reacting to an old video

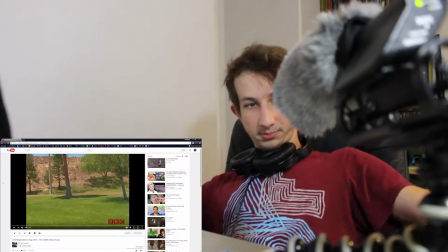0:03 sorry I don't know if I'm in the frame hey
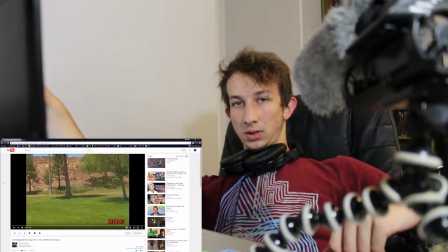0:09 I we're I'm gonna film a reaction video
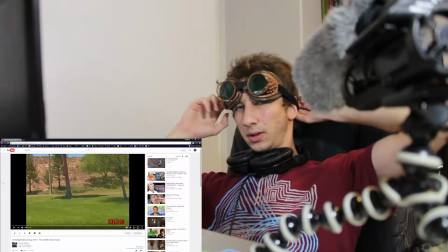0:14 to one of my videos yeah
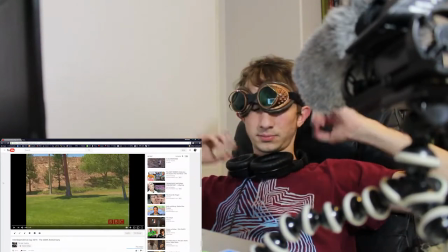0:22 this is upside down let's get into it shall we this video is two years old.
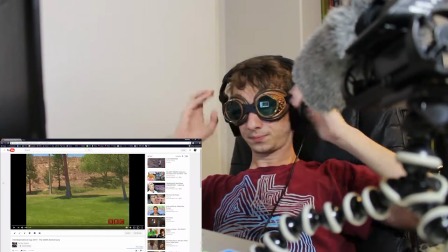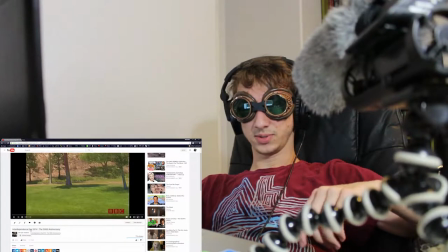0:36 It's called Interdependence Day 2014, the 300th anniversary.
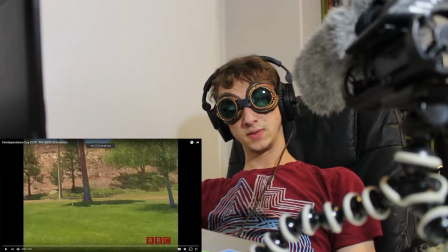0:45 It's one of my... I'm really proud of this video, but it hasn't gotten a lot of attention.
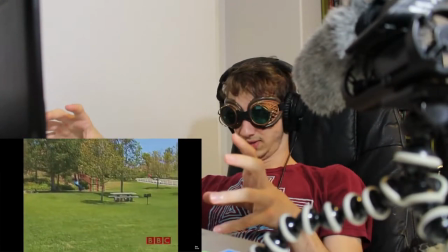0:52 So, the basic idea of this is that it's like a BBC,
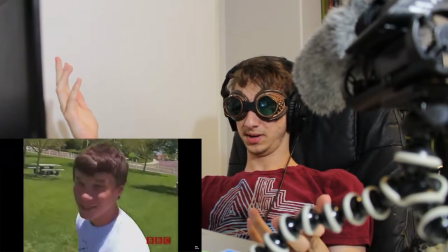1:00 an 80s BBC documentary. Mary, that's my cousin,
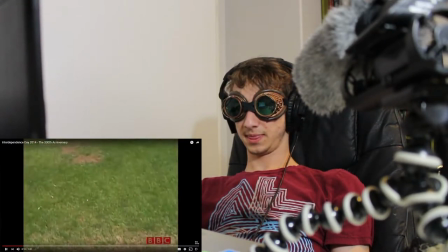1:04 she can see the colors,
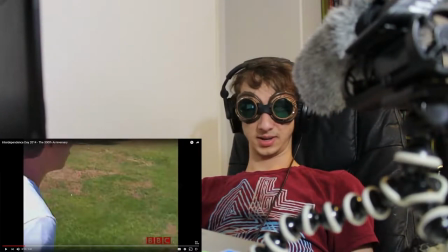1:13 the resolution, everything is supposed to look like it's from the 80s. And I had to do a really bad Scottish or Irish accent.
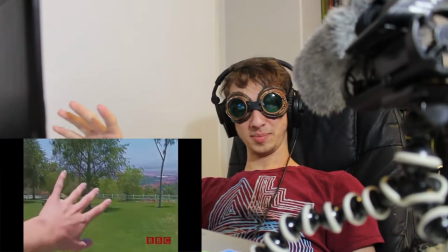1:25 Yeah. And I think a lot of people got bored of this, but the punchline comes at the end.
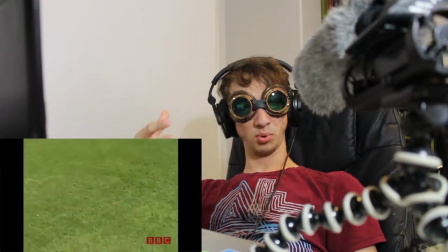1:31 And it's supposed to be boring and like dry.
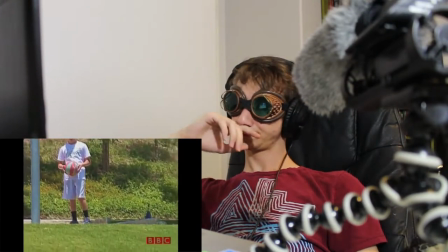1:37 I was narrating over this the whole time. Like I was narrating as I was watching the video.
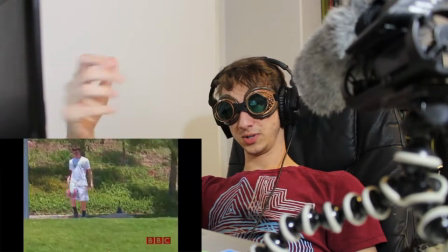1:44 It's all kind of improv life. Which is not the best form of writing.
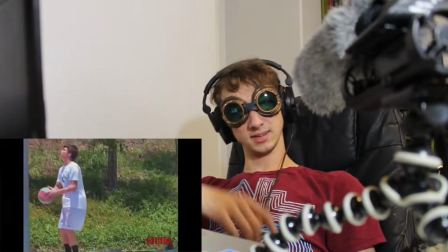1:52 This is my cousin messing with... He tried to sabotage the video.
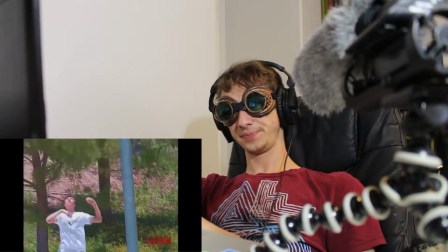1:56 Tucker, if you're watching this, I'm so mad.
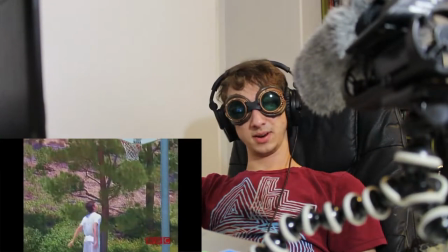2:03 But yeah, he was messing around and making it hard for me to actually film a video.
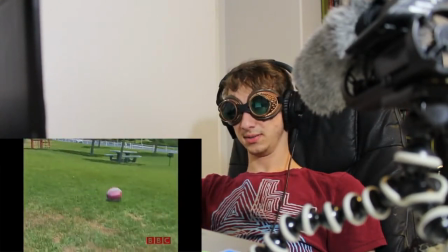2:08 And this was all already super low effort content. Like we were just rolling a ball.
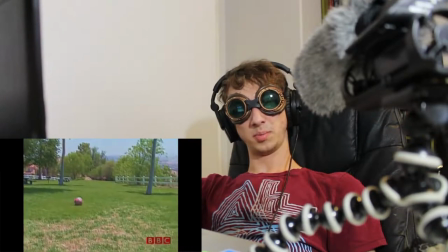2:15 This is where people probably clicked away.
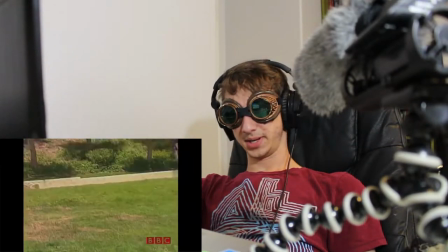2:20 But yeah, I think I could have done it better, but this is the good part.
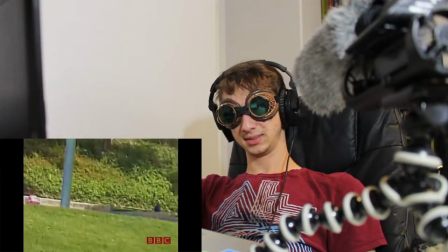2:27 This is me. I'm the good part.
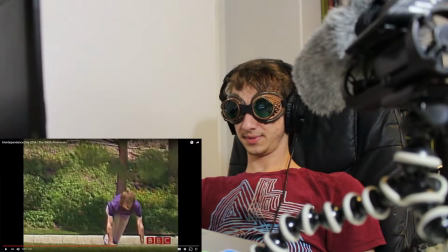2:33 Just look at that beautiful, like, I'm really proud of the effect I got on this. It looks kind of old.
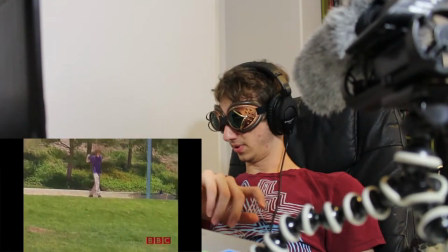2:45 His rolling prowess.
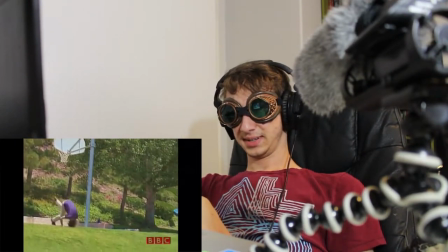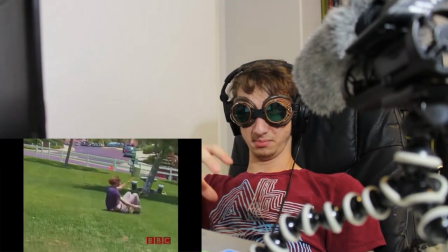2:52 See, I like making stuff that sounds like it's serious about being ridiculous.
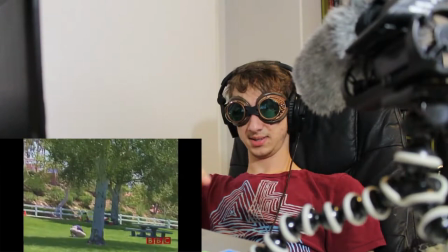3:00 Like, it's a ridiculous thing, but it's serious.
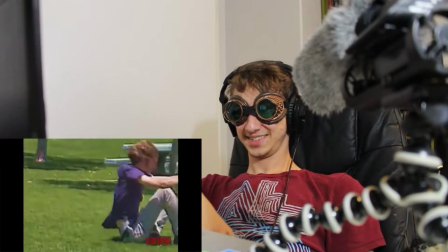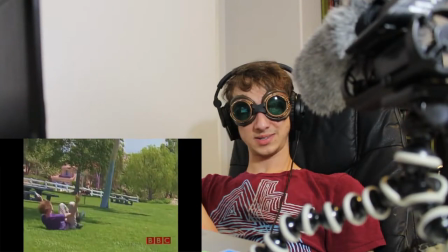3:11 And these are super special effects, called, um, reverse footage.
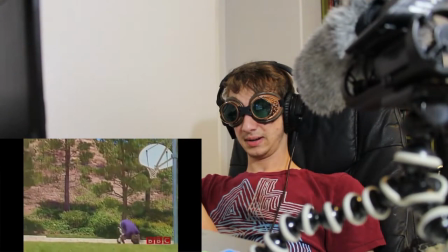3:21 So, yeah, um... I mean I'm really... it's pretty good.
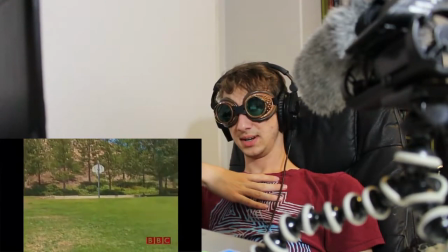3:29 In my eyes. This is one of my favorite videos.
May you find a leprechaun in your travels and grab his lucky charms.
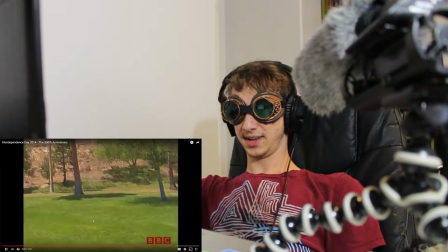3:38 Like this shot right here, at the end, this like panning shot,
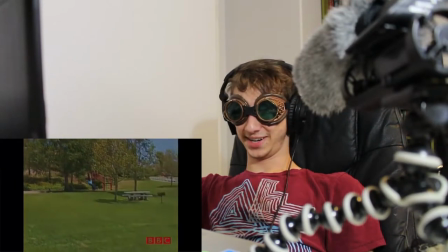3:43 I used it like three times in the video. and grab his lucky charms.